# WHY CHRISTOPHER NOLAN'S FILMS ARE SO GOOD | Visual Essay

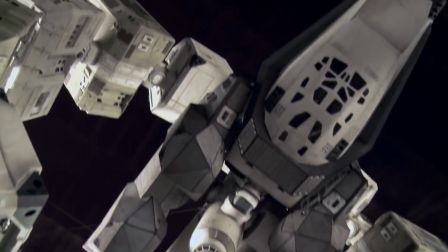(8:27)
In Oppenheimer,
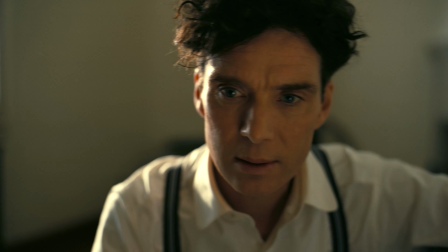(8:28)
Nolan's use of 70mm IMAX film has a deeper effect on the viewer beyond the ginormous screen and funny angles of Cillian Murphy.
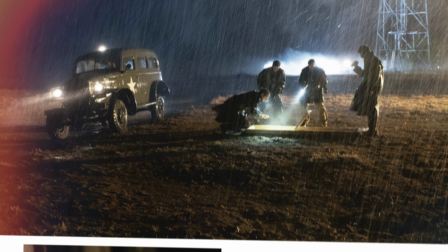(8:36)
In an article published by the American Society of Cinematographers written by Ian Marks, he says,
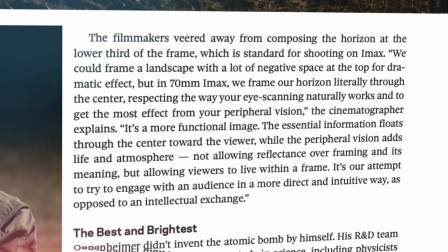(8:43)
the filmmakers veered away from composing the horizon at the lower third of the frame, which is standard for shooting on IMAX.
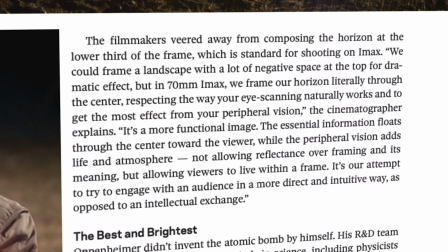(8:50)
We could frame a landscape with a lot of negative space at the top for dramatic effect, but in 70mm IMAX,
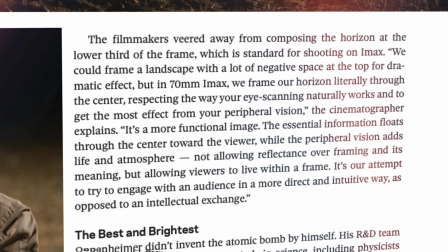(8:57)
we frame our horizon literally through the center, respecting the way your eye scanning naturally works and to get the most effect from your peripheral vision,
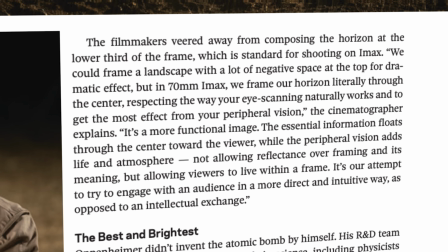(9:06)
the cinematographer Hoyt van Hoytema explains. It's a more functional image.
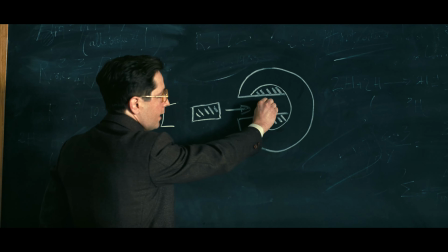(9:12)
The essential information floats through the center toward the viewer while the peripheral vision adds life and an atmosphere,
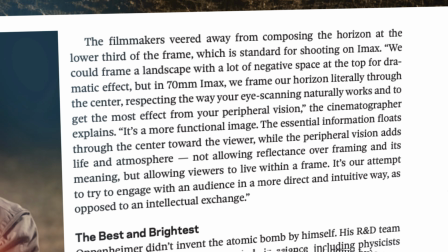(9:18)
not allowing reflectance over framing and its meaning, but allowing viewers to live within a frame.
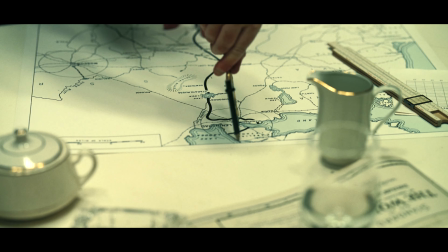(9:24)
It's our attempt to try to engage with an audience in a more direct and intuitive way, as opposed to an intellectual exchange.
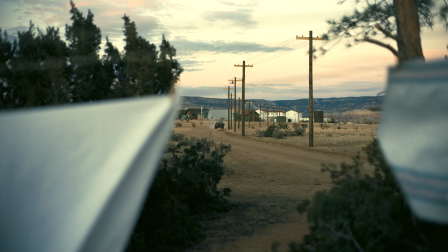(9:31)
The large IMAX format allows the viewer to feel like they are inside the film, experiencing its events and feelings in real time.
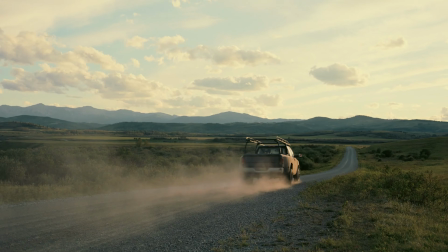(9:39)
Another example of Nolan's stylistic choice regarding film formats is his unique use of interchanging aspect ratios,
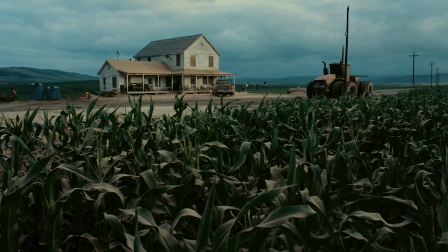(9:46)
which can evoke different emotional responses and convey overarching themes. For example, in Dunkirk, he uses various aspect ratios to create a sense of claustrophobia and psychological entrapment.
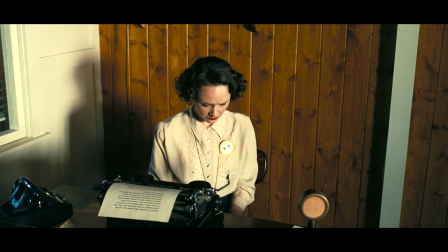(9:58)
Similarly, in Oppenheimer, the film alternates between the standard 2:20:1 ratio and the traditional IMAX 1:43:1 ratio.
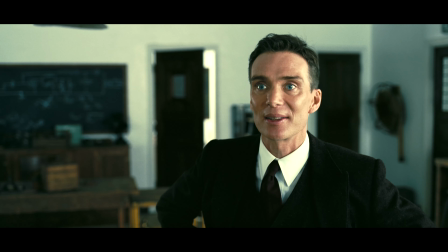(10:07)
The film primarily focuses on J. Robert Oppenheimer and his complex emotions surrounding his deadly creation,
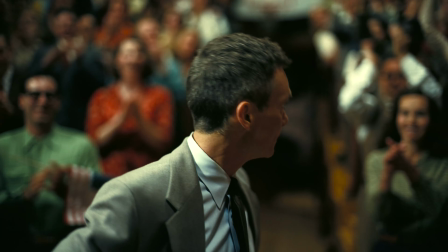(10:14)
the nuclear bomb, showing a range of emotions like happiness, loathing, guilt, and more.
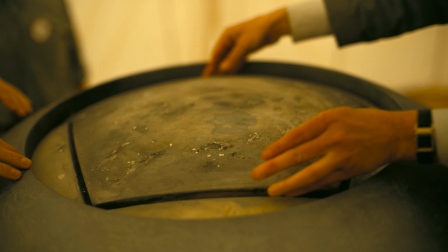(10:19)
Like in Dunkirk, the changing aspect ratios in Oppenheimer portray a deeper meaning of the film.
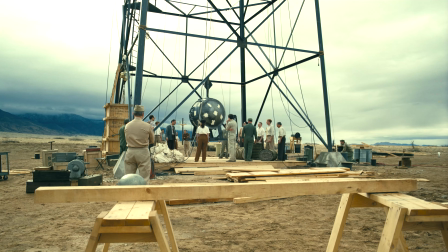(10:25)
The deliberate use of different aspect ratios reflects the characters' changing perspectives and views of the world.
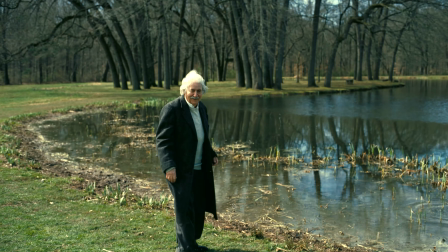(10:32)
For example, the IMAX ratio is often used when the bigger picture and issues of deception versus the truth and morality are depicted,
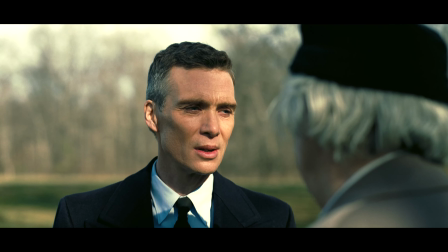(10:40)
like when Oppenheimer and Einstein discuss the alarming potential of the bomb destroying the world.
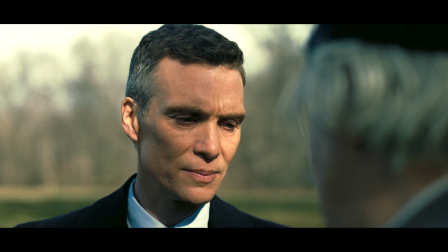(10:46) And if the truth is catastrophic, then you stop and you share your findings with the Nazis.
In conclusion,
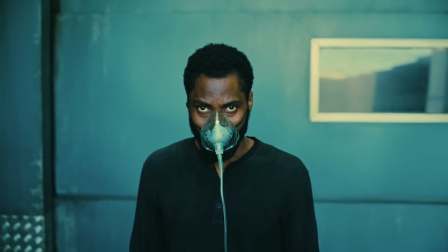(10:56)
Christopher Nolan's unique filmmaking and storytelling style encourages viewers to look beyond the surface and explore the immersive world of his films fully.